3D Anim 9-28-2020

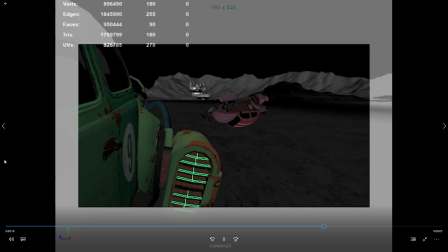(41:29)
First shot is just a possibility because I combined two of mine and I needed another one. Actually, I like it. It's a little bit more of an establishing shot.
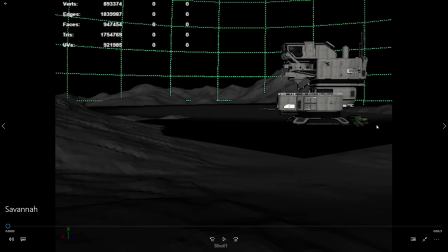(41:38)
I don't know that I like the angle of it, and it's mainly because of the directions of the cars, right? Like in this first shot, the red car is traveling from the left side of the screen to the right side, and then when we cut to this next shot, it's going the other direction,
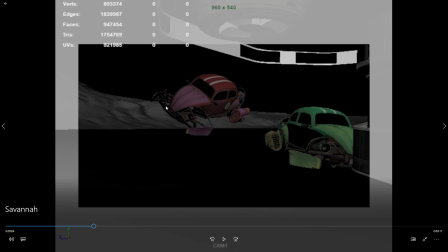(41:55)
right? It's going from right to left. But I think it would work if your camera was more like
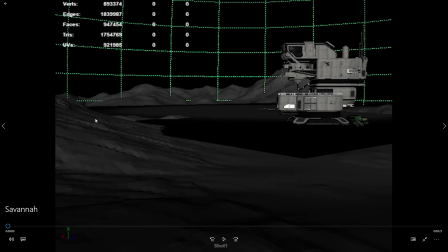(42:02)
over here next to the green car pointing back toward the red car as it approaches, right? So you'd be establishing that shot or something like that, maybe from above or something. I definitely think it works as an establishing shot.
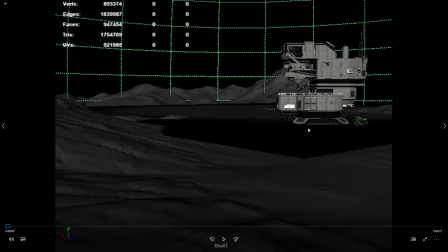(42:17)
It may just even work just to have your camera on the other side of the building, right? Looking back toward us. You got some
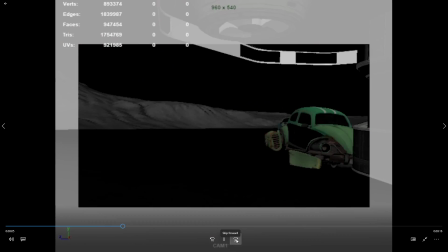(42:30)
real nice little details in here that I like. I really like how the car sort of,
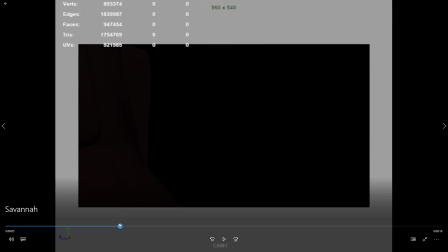(42:36)
for lack of a better word, like gets up here, like the green car, like the way it kind of does this,
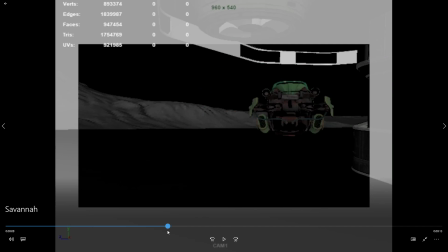(42:42)
sort of settles back, and then we get this like surge forward, like he's coming after him.
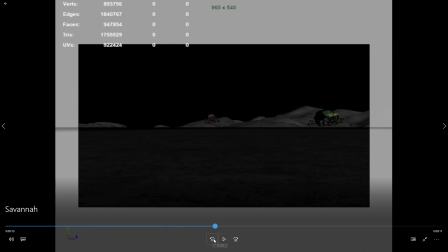(42:47)
Like, I like what that's doing. I like the sort of this shot. This shot feels like it needs just a little bit of motion to it. And it could be like, you remember, well, I don't know if you
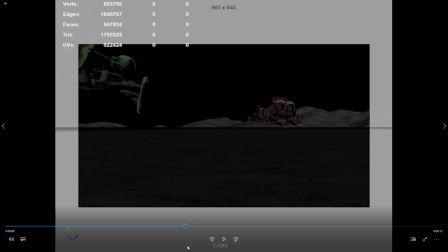(43:02)
remember this from the videos or not, but you could just have like a little bit of camera motion, like the camera is just sort of moving forward at like a slow walk pace, right? Through this shot.
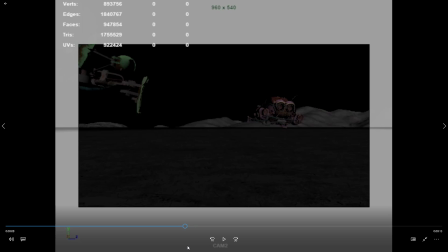(43:16)
It would be enough motion to keep it from being static, but it wouldn't be
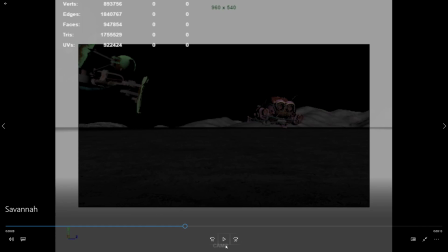(43:24)
distracting, right? It's not like you're chasing these, it's just the camera is moving a little bit, right? It may also be that shot just could be sped up a little bit, like the whole thing maybe a little slower than necessary. Or you could also start with like an empty frame,
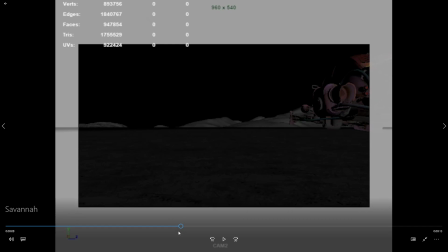(43:43)
and then when the two cars blow past the camera, just get like a little shake to the camera as it goes by.
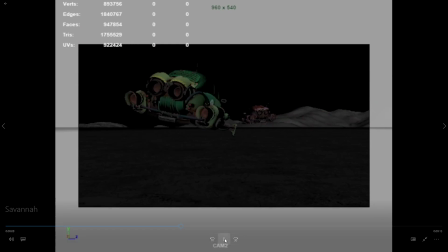(43:49)
So there's a couple of ideas I think you could have there to,
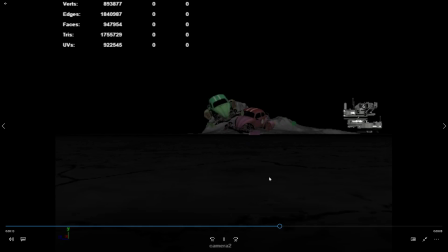(43:51)
like this one just feels like it goes on a little long and needs a little bit of extra spice to it. I like, this is clearer now. Like this hit there feels clearer. I feel like after the hit,
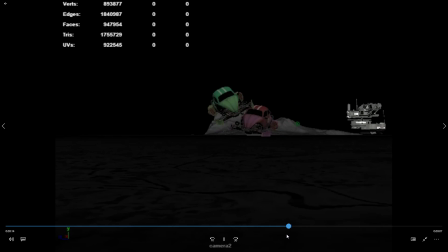(44:09)
the green card does this like pop off, and I don't know if you're going for them like they're stuck together, and like the green car finally pulls away, and that's what gets the flip to happen.
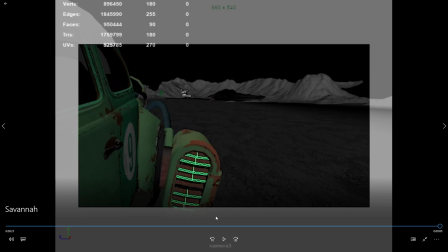(44:24)
Is that what you're going for, or is it just a sort of a jut in the keyframe?
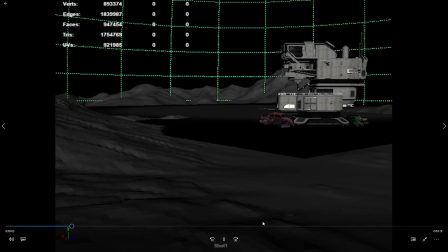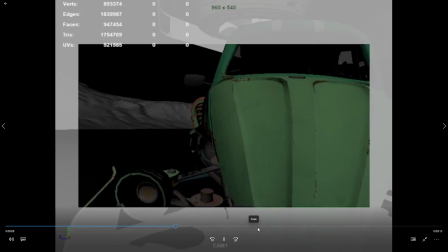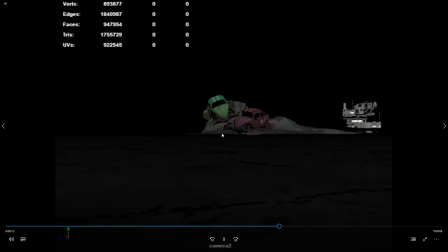(44:40)
Anyway, well, you may be typing out a response there. Like to me, that part could be, like like after the green car gets up in the air, like and then lands on the hood, the biggest part of the action is kind of over with for me,
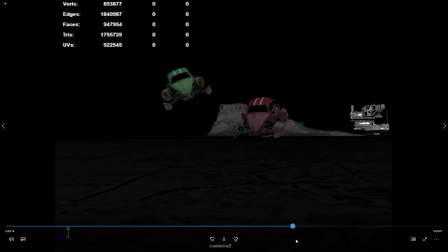(44:58)
and like I would kind of want to see it like kind of get to this flip a little earlier, right?
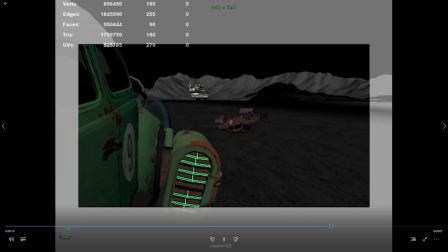(45:09)
And like if they are hooked together, imagine the cause of the flip is the red car fender dragging the ground and getting stuck.
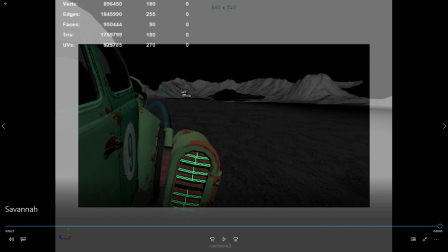(45:18)
Okay, yeah, so that's gonna be. So I'll be honest with you.
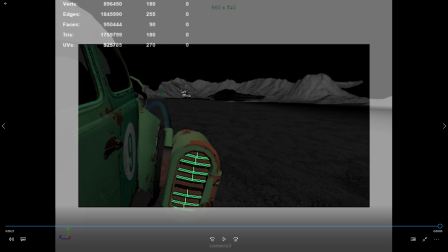(45:23)
You've made this like you've made some really hard shots to animate. Like not necessarily to stage and all of that, but more of the actual keyframing is going to have a lot of fidelity to it.
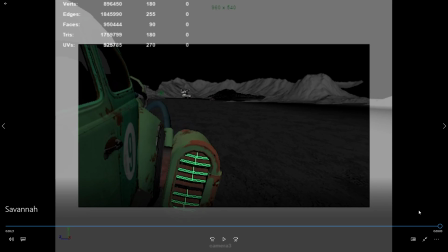(45:36)
And I think that that's just not quite reading yet.
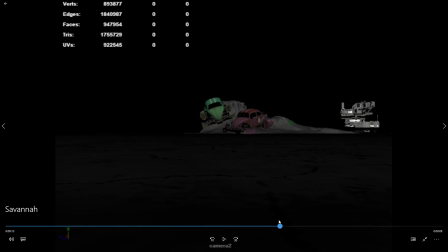(45:40)
And it may take some extra visual cues. Like, I like the green car coming up and landing right there. And I think if you could just keep that fender down in the dirt for a little while,
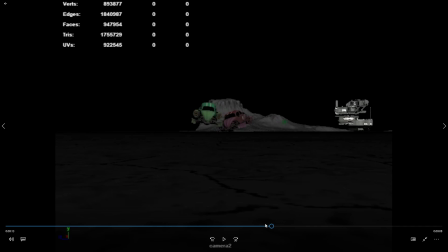(45:55)
and then the red car sort of popping up and overcorrecting, then you may be able to sell it.
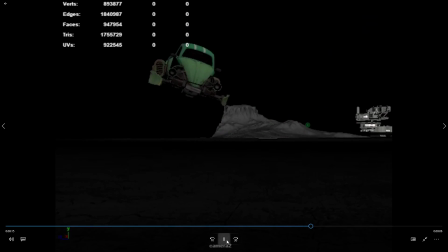(46:02)
Right now, it's not quite reading like
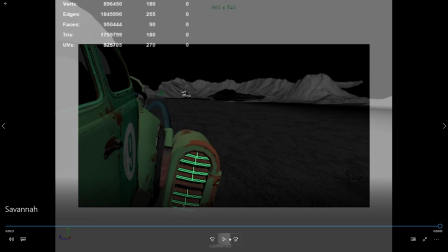(46:08)
they're connected together enough, and I think that's like almost like a constraint issue, right?
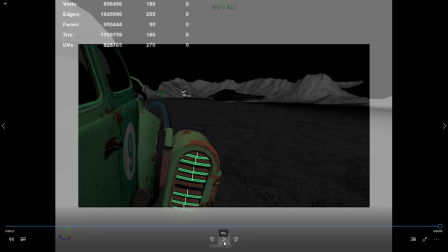(46:14)
Like it would be, in the same way that like if you have one hand to grab another hand, like just animating them near each other, it doesn't feel like they're really connected. They have to be like almost locked to each other.
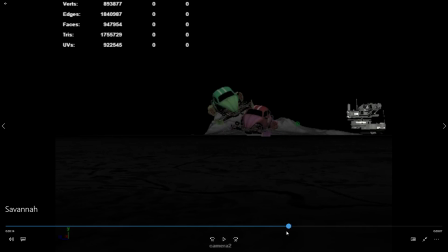(46:29)
But I think you could have it with the green car kind of pushing down persistently throughout this whole thing and sort of driving that fender into the dirt. I think that would read a little bit better. So, and then on top of that, you added this pretty extra challenging shot with this like car rolling.
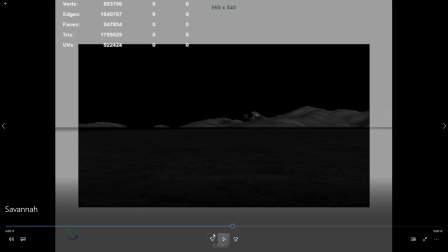(46:49)
I love the shot.
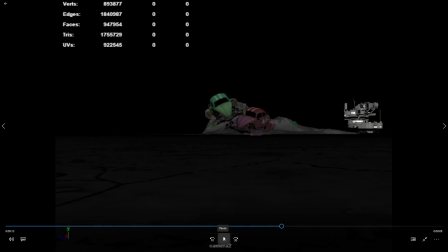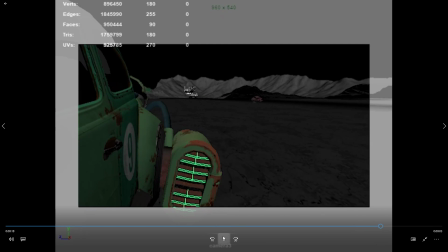It feels like the car is maybe skidding a little. I don't know.
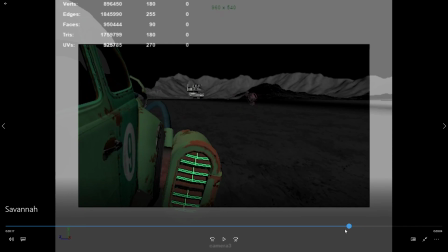(47:07)
There's something at the beginning of it here that feels like they're not quite moving fast enough for the red car to have skidded as far as it did. So maybe like don't have it quite roll as far, especially during this little stretch right through here, I think.
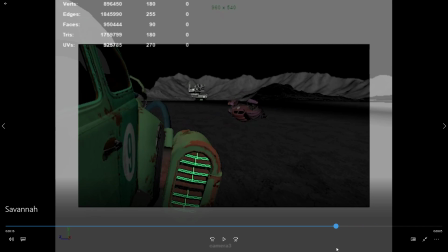(47:27)
It seems like it goes a little further than the energy that it's rolling with would warrant on that skid right there. But then that last roll and like the settle feels great.
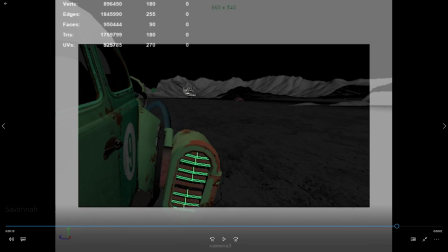Composition. Yeah, I can see that. Like you didn't want it to fall back behind it.
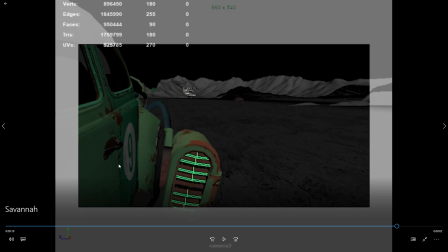(47:53)
You may try, like if the camera is hooked to the green car, you may try that by just having the green car curve inward a little bit, so it kind of keeps the red car still over to this side of the composition.
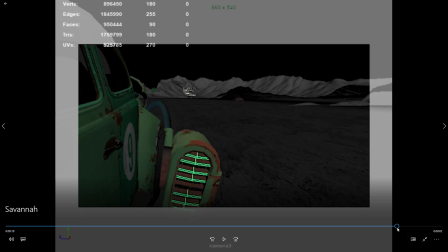(48:08)
Yeah, because you're right, it's a good spot in the composition throughout all of this.
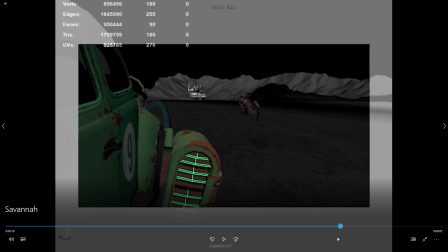(48:28)
Yeah, try it out and see if it helps. But yeah, you got some good stuff going on in here.
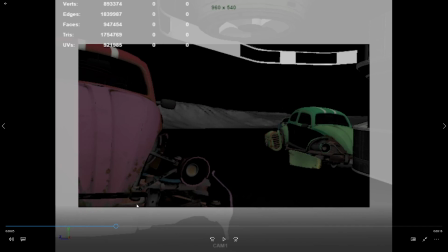(48:32)
I think it needs like that last pass of polish on the animation, but you've put a lot of work into the keyframing on this, and I think it's paying off.
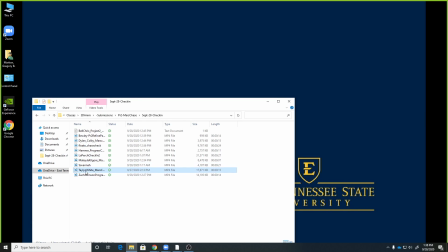(48:41)
So good job. Yeah, Talon. Hello.
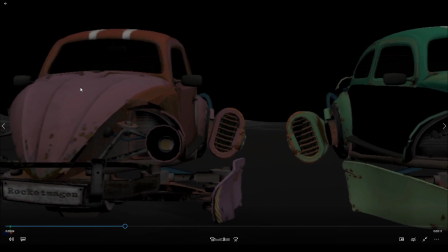(48:48)
Hey. Ooh.
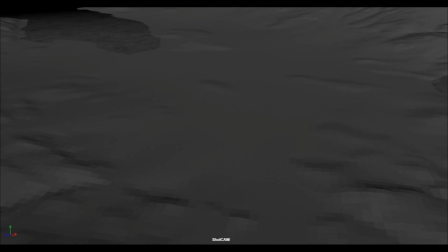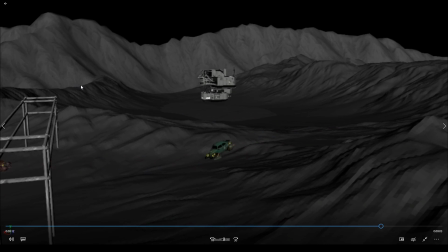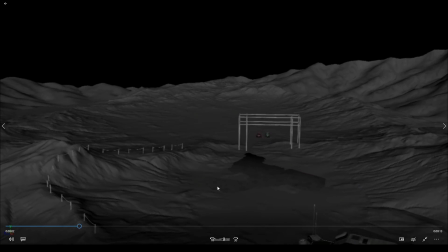(49:01)
I remember you saying it didn't really read like a race, so I went through and added some like gates, and
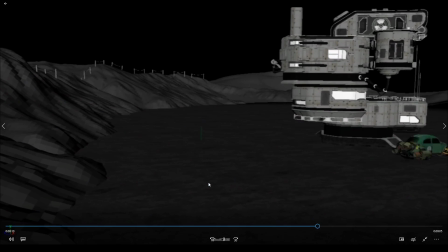(49:10)
I worked on the continuity. Yeah, no, I think that's definitely working.
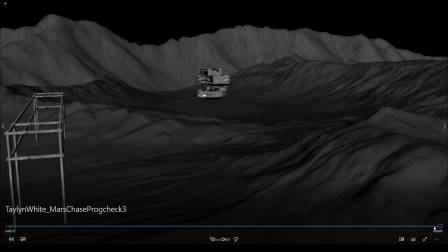(49:15)
Yeah, this is much better. Awesome. So small things.
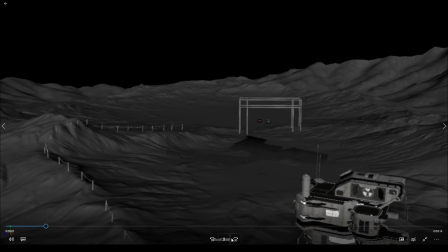(49:20)
I like the rattles you got going on. Mm-hmm.
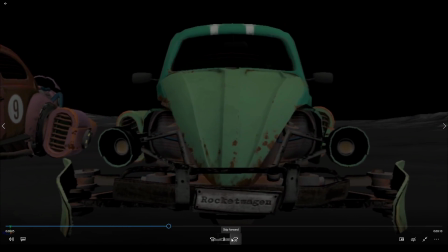(49:25)
It may almost be too much on the Okay. the hood.
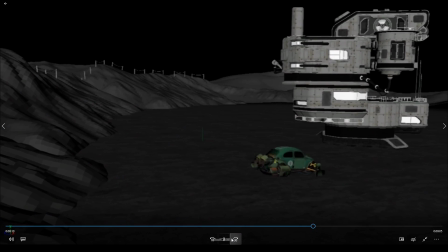(49:29)
Like, but that's the cool thing about this is like once you have those curves in there, you can scale them down, right?
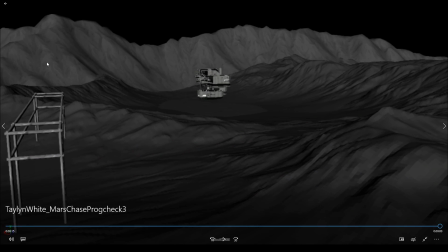(49:35)
So you can just grab those in Maya and hit R and just scale that entire curve to make it smaller, right?